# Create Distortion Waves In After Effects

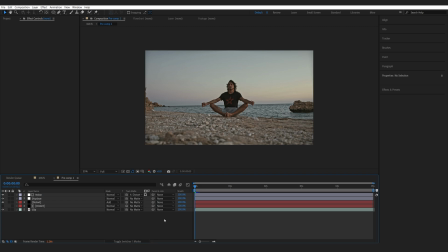[4:06]
Now to add the zooming in effect you've seen in the beginning, I've simply created a new adjustment layer. Then I've added a radial blur to this and a CC lens effect.
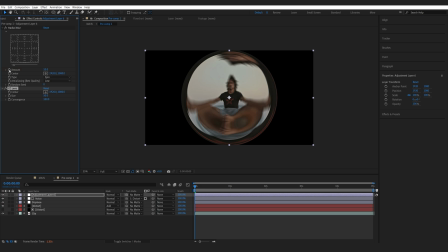[4:17]
I will set keyframes for my amount, size, and the coverance. Let's set this to 0. We'll also change this from spin to zoom. And here we'll set it to 0 and 500 just to zero things out.
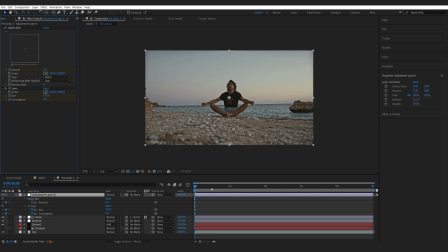[4:33]
I'll hit U to bring up these keyframes. Let's go to about here, and I'll set the blur to maybe 3, the size to 350, and bring this up back to 100. So we just get this sort of a impact zoom kind of feel here in the beginning.
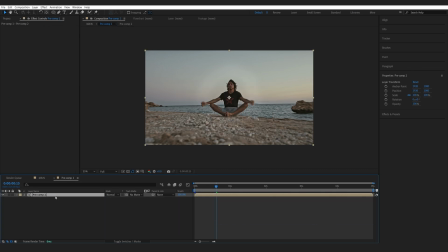[4:50]
Then I'll pre-compose this whole thing, and I'll hit S to bring up the scale, and I'll just give it some more impact with giving it 2 keyframes of scale sort of at the beginning here, so it sort of impacts into the effect. And lastly, I've added a wiggle, the position one,
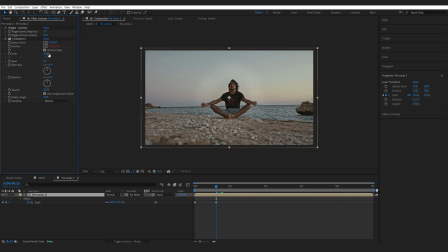[5:07]
which is the basic shake effect built into your After Effects, and we can set it to maybe 10 just to give it some shake.
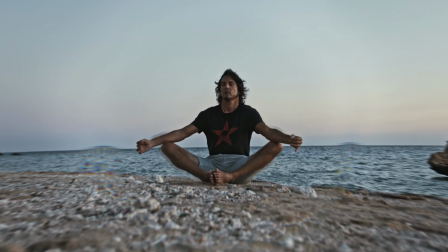[5:14]
So this is basically how you can create this shockwave effect. I hope you found this tutorial useful. Thank you for watching, and I'll see you in the next one.